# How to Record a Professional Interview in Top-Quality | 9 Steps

In this video, we're going to go through the nine steps you'll need to record a professional interview.
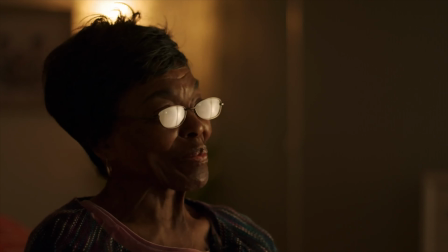(0:04)
That's with high quality video and audio, making sure you have redundancy for audio, monitoring the entire process, and preparing your guests to have a great interview. Let's jump into it. Number one, before you set up any gear, you have to choose a good location.
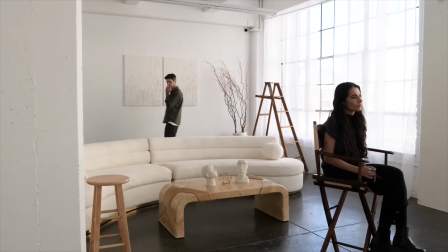(0:18)
Now, if you have a professional studio set up and you can have people come in and record whenever you need, that's great. That's probably where you want to film your interview.
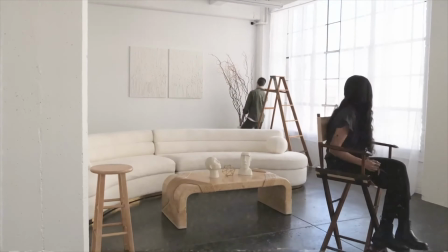(0:24)
But oftentimes, you'll have to go on site, maybe into different homes, different businesses, and set up for the interview. An important part of the process is scouting locations. See what rooms are available. Listen to the sound in each room. Is it a large room that might be too echoey? Is the room kind of busy and has a lot of distracting things that won't look great in the background? Or should you record outside? Recording outside has its own challenges. We have a whole video actually on how to record outdoors, both audio and video.
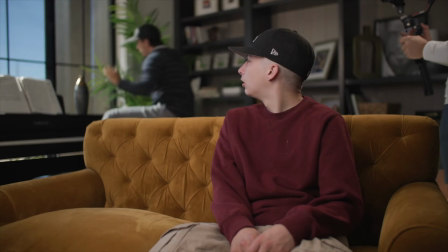(0:48)
You can check that out above or in the description. But are there lots of windows that you'll have to control if the sun moves throughout the day?
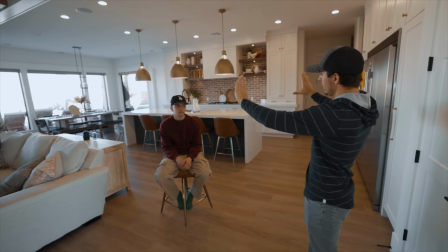(0:54)
Will that change the lighting inside the room? And look for rooms that have significant depth and have a nice background. That longer depth will give you a nice bokeh or blurred background effect so your interview guest will be nice and crisp and the background will be slightly blurred. Number two, think about composition. Where will your interview subject sit or stand and then how will you frame the shot? Often you'll want to use the rule of thirds when setting up the shot for an interview guest. We have an entire video about interviews and rules of thirds.
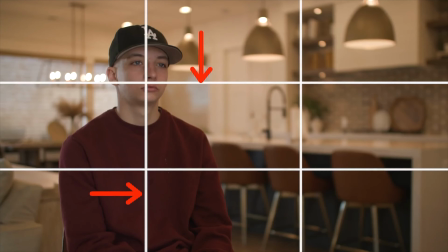(1:19)
We'll link it above and in the description. But as you look at your framing, think about the rule of thirds and where you'll want to place the subject's face.
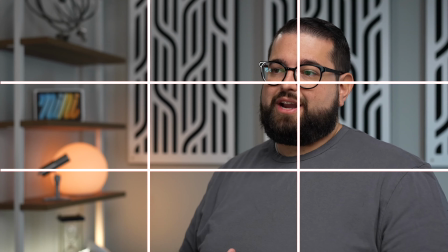(1:25)
You want to have them on one of those cross sections or crosshairs in that rule of thirds. If you have two subjects talking to each other make sure you place one on the left side of the frame and the other on the right side of the frame so it looks like they're actually talking to each other or looking at each other during the interview.
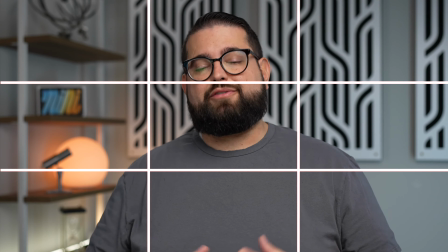(1:40)
Typically you want to reserve this center shot when you have a talking head video or it's not really an interview it's just a single person looking into the camera and talking like I am right now. For those interviews think about the rule of thirds place your subject on one side of the frame or the other. Number three if you have access to multiple lenses you should use that to your advantage when setting up multiple camera shots. Now if you're filming with just mobile devices there's actually a whole different strategy for that and we have a whole video on recording a professional interview with just mobile devices and the Riverside app. Check that video out above or in the description. When choosing lenses your main lens or a camera would hopefully have a low f-stop. That means you can really open that aperture, let in a lot of light and give you that nice bokeh or blurred background.
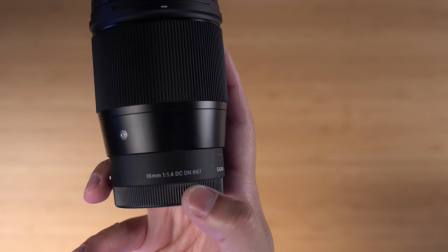(2:19)
When looking at lenses you can look for anything 2.4, 2.8 or lower like this is a f1.4 lens so you'll have that nice blurry background and lets in plenty of light. If you're actually setting up a second camera for a closer shot of your subject try to choose a 50 millimeter 70 or higher.
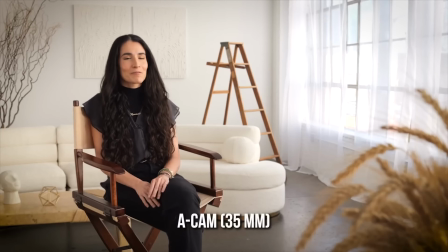(2:34)
Those kind of close-up shots might actually start getting distorted if you're using a lens like 35 millimeter or lower. So in general think wider angle lens, low aperture for your A shot or camera one shot, higher aperture and more zoom lens for that b-roll camera shot that's getting up close to your subject's face. Step Step number four, and this is the big one, getting the lighting right on your interview subject. You'll want to have a three-point lighting setup. We have several videos on pro lighting and that three-point lighting setup with your key light, fill light, and hair light. We'll link that above or in the description. When filming an interview though, you want to have that nice soft key light set off to the side,
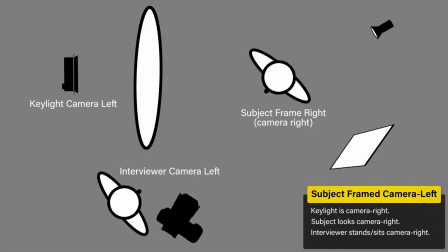(3:07)
maybe about a 45 degree angle from your subject, and it might actually be nicer to film on the darker side of the face.
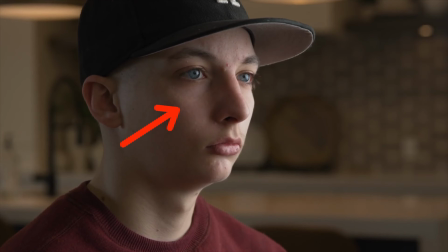(3:13)
It has a little bit more of a dramatic effect, really contours the face, and then your second light, your fill light will actually be on the opposite side of your subject, filling in some of that shadow. Just to give you an idea, I'm actually going to turn off the fill light I have off to my side.
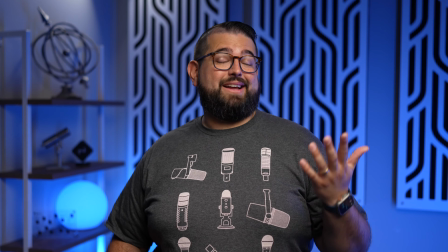(3:26)
You'll see how this side of my face got a little darker, and it's definitely moody, but for most interviews that's probably not the look you're going for.
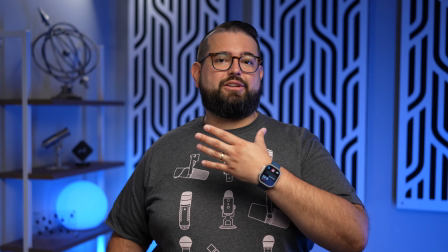(3:32)
So adding that fill light back on the face can even out the look and gives you a nice pleasing angle from your A-roll shot.
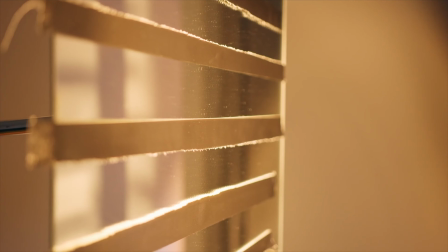(3:38)
Ideally, you'll also have a background or hair light that's behind your subject pointed downward at their head that will help separate them from their background and start distinguishing their hairline.
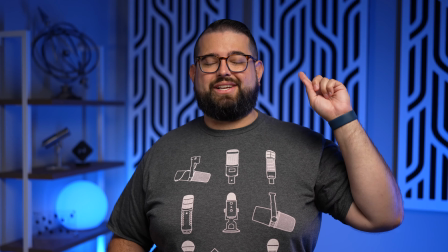(3:48)
You'll see mine behind me up above. I'll turn it off for a moment. You'll see that definition gets lost around my head and I have a little less separation from the background.
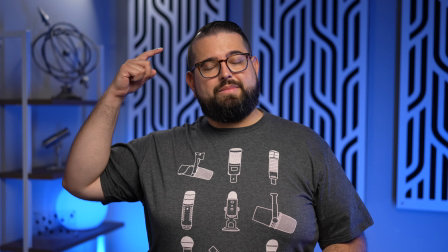(3:55)
If I turn it back on, you'll see my hairline is now a little bit more lit up and I'm separated from the background. So you really want to try and get that three-point lighting set up for your interview guest. Again, we'll link to several videos in the description to help you set up your pro lighting.